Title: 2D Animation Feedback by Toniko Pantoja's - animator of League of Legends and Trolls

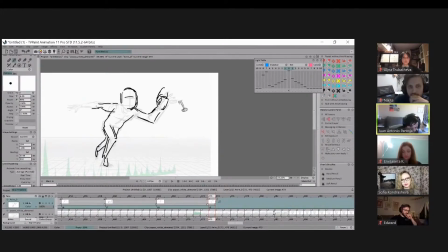2171s
Like even for this hand, like I'm even making it go behind her. This is pretty good. A lot more foreshortening, so things feel just a bit like it's coming towards us.
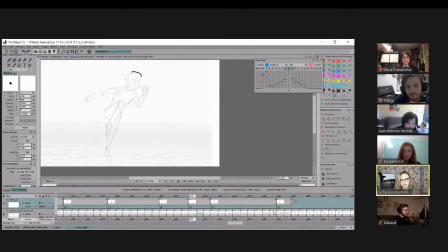2189s
And then just one more. I'm not going to draw the whole body, but it's like then you can have this. Oh, whoops! Nope, I'm not going to do that one. So it's like when her hand comes towards us, then we really feel it.
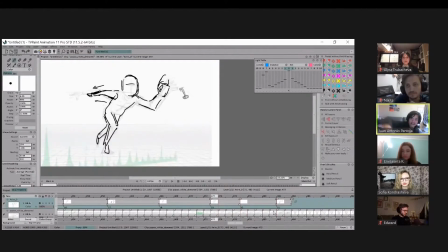2203s
The silhouette come like that. So it's like far and then like that. Just so it's a bit more dynamic. But yeah, that's pretty much it for that.
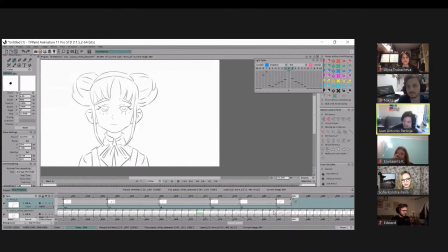2218s
I mean, this acting, this whole body action scene, it's so difficult to do, and I think you did a terrific job. So I think these are good. I don't think I'm gonna do jaw overs here.
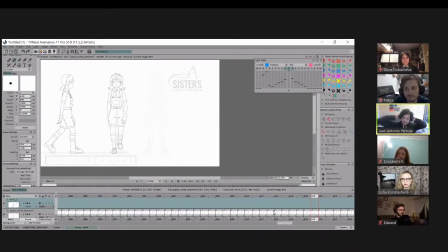2234s
I think this is great, but I think like maybe the hair just a very subtle or small like overlapping, just so we can get a sense of the weight in that hair as she walks, even like tiny details like that.
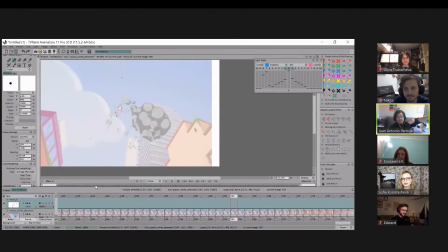2246s
So I think this scene technically works really well. And I think for like, I want to really feel that impact of the last frame. So I would actually like kind of go the anime route where it's like she's far and then she's
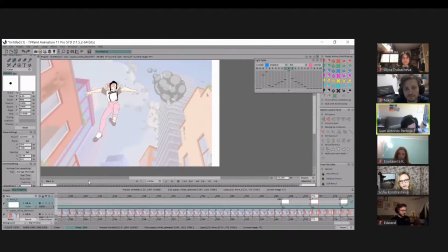2267s
kind of coming closer to us. So, just a bit more foreshortening.
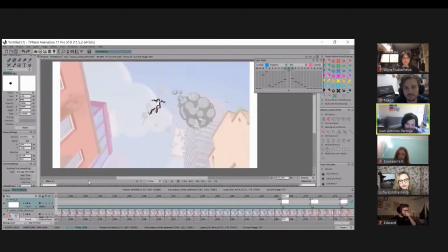2273s
And then it's like when she comes towards us, it's like really, really big.
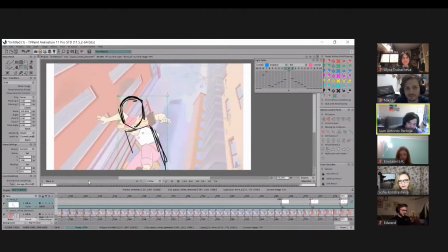2279s
You can even make it bigger because it happens so fast. I'm not sure how to draw this character, but like really make her come towards the screen, make her like pop right at us.
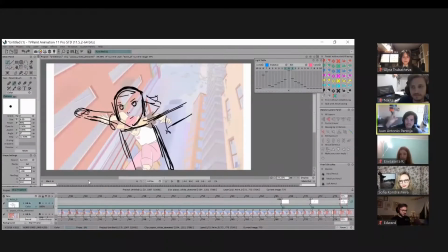2300s
Like this is just so that the feeling of her starting from really small and coming towards us feels like it just blows up in our face. And this is what I mean by like animation and design. It's not just like
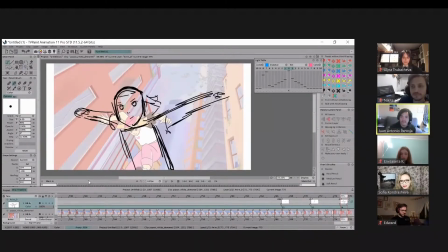2315s
making sure the arcs work well and all that, but it's also like using the framing of the shot like as an element of design where you can really be playful with the composition.
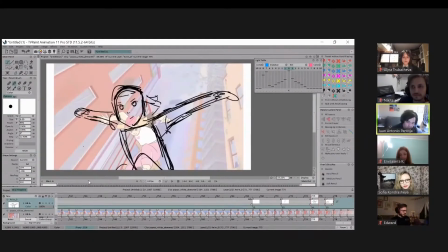2328s
The great thing about this is that you can be a bit more abstract too. Like this could appear for just like one frame, and it's just like, so it just like feels a bit more like, whoa, your face.
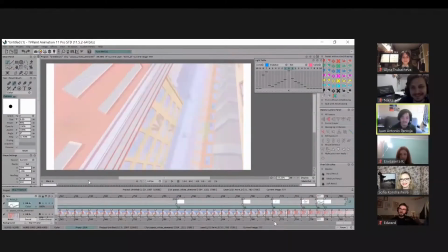2342s
Yeah, that's pretty much it. Yeah, I think that's really the only feedback I can give.
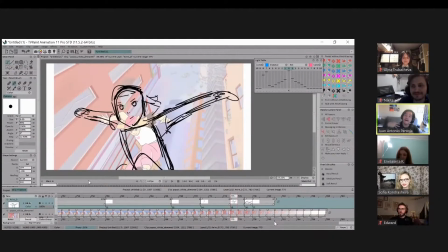2350s
It's more about like thinking about the the overlaps. I would say you don't always have to have the arm out all the time.
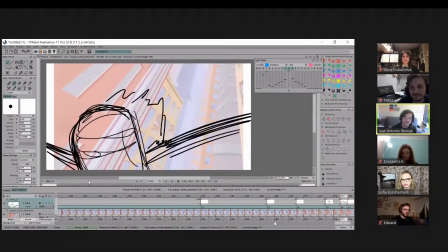2358s
Don't be afraid to be also more stylistic, especially with dynamic shots.
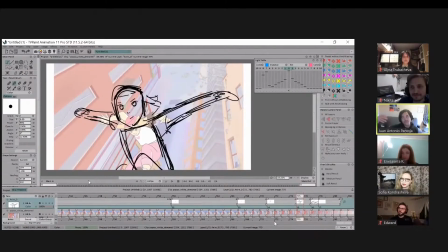2362s
And this is also like when I saw the last reel, it's like, be a bit with dynamic things that happen so fast. Be playful, be a bit more experimental, and have like little frames where it's just like, how does that make sense?
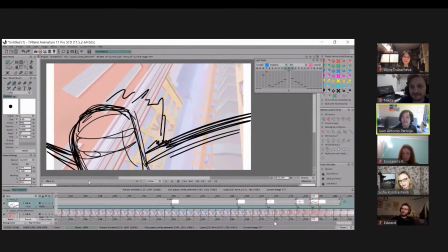2380s
But whatever. What matters is you feel the impact of the drawing. That's pretty much it. Great work overall. Good stuff, Nikita. Nice. Do you have, Nikita, any questions? No, I haven't. Thank you.